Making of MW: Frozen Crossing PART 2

Hi, this is part 2 for the making of the Frozen Crossing series. Part 2 of Modern Warfare.
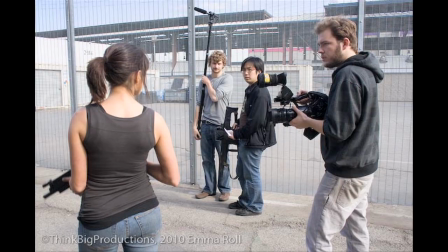Part 2. So in this part of the making of, we're going to be going over a whole lot of things, such as how we shot it, how we did the effects, things like bullet hits, practical squibs, helicopters, everything. So part 1 and part 2 were written at the same time, and they're both supposed to be under the same overarching storyline. The first set in the snowy mountains, the other set in the dry and dusty inner cities. So for part 2, we decided to shoot in Los Angeles, because while we are from Minnesota originally, we live in Los Angeles right now.
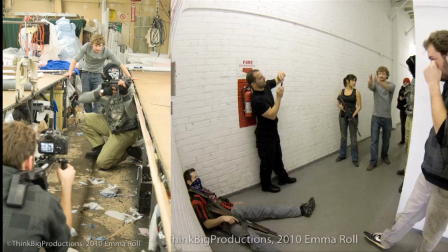So as many of you guys have noticed, for part 2, we definitely stepped everything up. A lot more action, higher production values, we got slow motion breach scene, practical blood effects. All that was possible through a lot of our friends here working in the industry in Los Angeles. We'd like to give a shout out to our friends James Cisignano, Robert Hooven, and Robert Satari at Think Big Productions. Some of our friends out here, David Muchler of Envision, and Mark Ritchie of Southpaw. All you guys couldn't have done it without you. And Shane Valdez. You know who you are. Yeah, that's right.
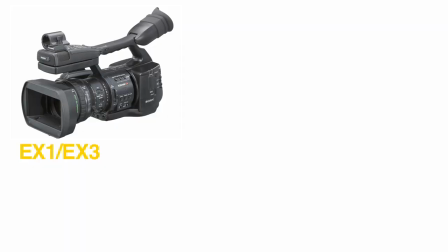So the cameras we used in part 2 was the Sony EX3, the Canon 7D, and then the Red camera.
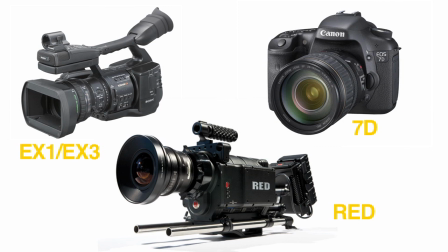We used the EX3 and the 7D on the exterior shoots and all the action stuff, and we used the Red cameras for the breach scene and for all the interior dialogue stuff. It was really great being able to use the Red camera for the shoot because it's the first time we've ever used it. Luckily, we had some friends who actually own the camera and were able to lend it to us for the shoot. So even more so than part 1, we put a lot of attention to detail as far as getting references to the game.
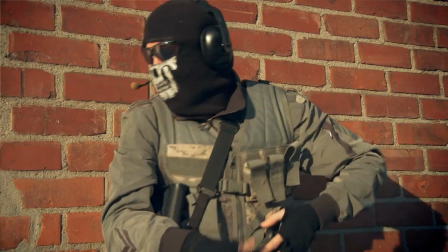They're scattered all around the place. For example, after Spectre gets 3 kills, he calls in a UAV. Also, the guy with 2 pistols, not only does he get last standed, but then he gets hit over the head with a stun grenade. I believe that one is called Think Fast. I mean, as the achievement go. Stop that. So we have deep impact for the door, and a lot of people are big fans of this first-person shot we have where it zooms into the scope of the gun.
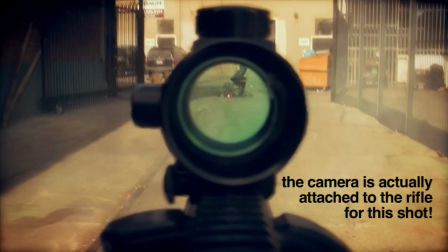This shot was rather interesting to shoot. We composited 2 shots together, one from a wide shot and another from a camera mounted on the gun. And also, by the end, Spectre has gotten enough kills to call in a chopper. You see that at the end. So we got a lot of comments saying, oh, hey, Spectre's gun changes like 3 times over the course of part 2. You see, he's actually using... One-man army. Honestly, the SCAR and the ACR look so similar. I'm surprised any of you guys even cared. Since in part 2, everyone is constantly firing their guns, we had to do a lot of gun and bullet effects. Some of them digital, some of them practical.
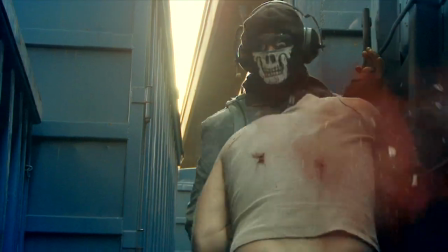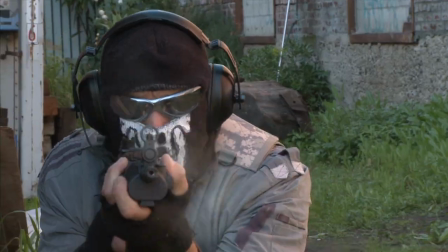So when shooting exteriors, we used almost all digital hits, because it allowed us to start shooting with almost no setup time.
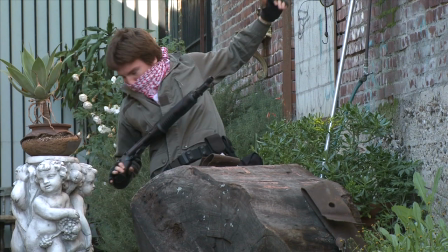Here's a breakdown of one of the shots we applied effects to. 2 important things to consider are subtlety and quantity. The hits shouldn't be unnecessarily flashy and large, and you should also be aware of what kind of object the bullet is striking.
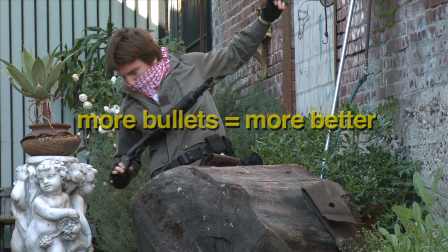Also, don't cut corners when adding them to your scene. A generous amount always looks better. So to start this off, we're going to add some bullet holes to the bottom layer here. It always looks better when your hits physically change the scene. Now for the debris cloud, I'm going to use a dirt hit and darken its color to match the wood.
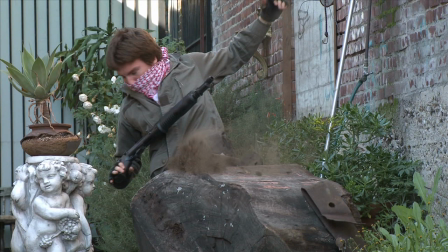Nice. Now it's time for some blood. In the past, we used to take smoke and tint it red for blood hits, but now we have our own footage that we filmed.
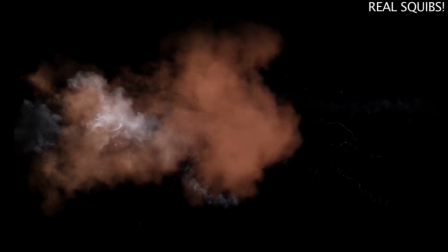I'm playing it here for a reason. Yep. More on how we made those later.
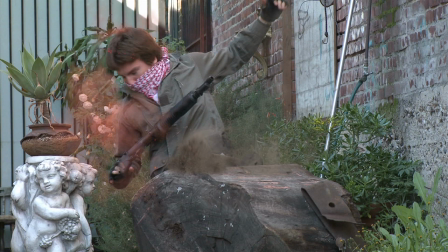So I'm going to put the blood cloud behind him and in front of him to achieve a sense of depth. And that's...
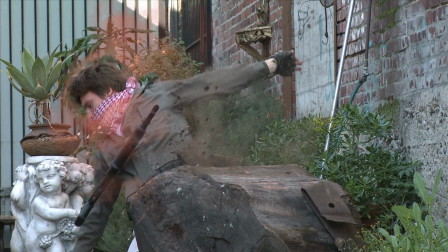Wait a sec. That cherub still has a face. There we go. Using Photoshop, I made a little chip mark to put over the face, and then added some sparks and smoke later on to sell the hit. So for part 2, we got ambitious and we wanted to do a breach scene. Now we knew that doing slow motion CG was going to be really hard to make look good. We've tried everything. We've done firecrackers, we've done air pressure cannons, we've done pesticide spray bottles, we've done homemade ones with like duct tape and rocket igniters.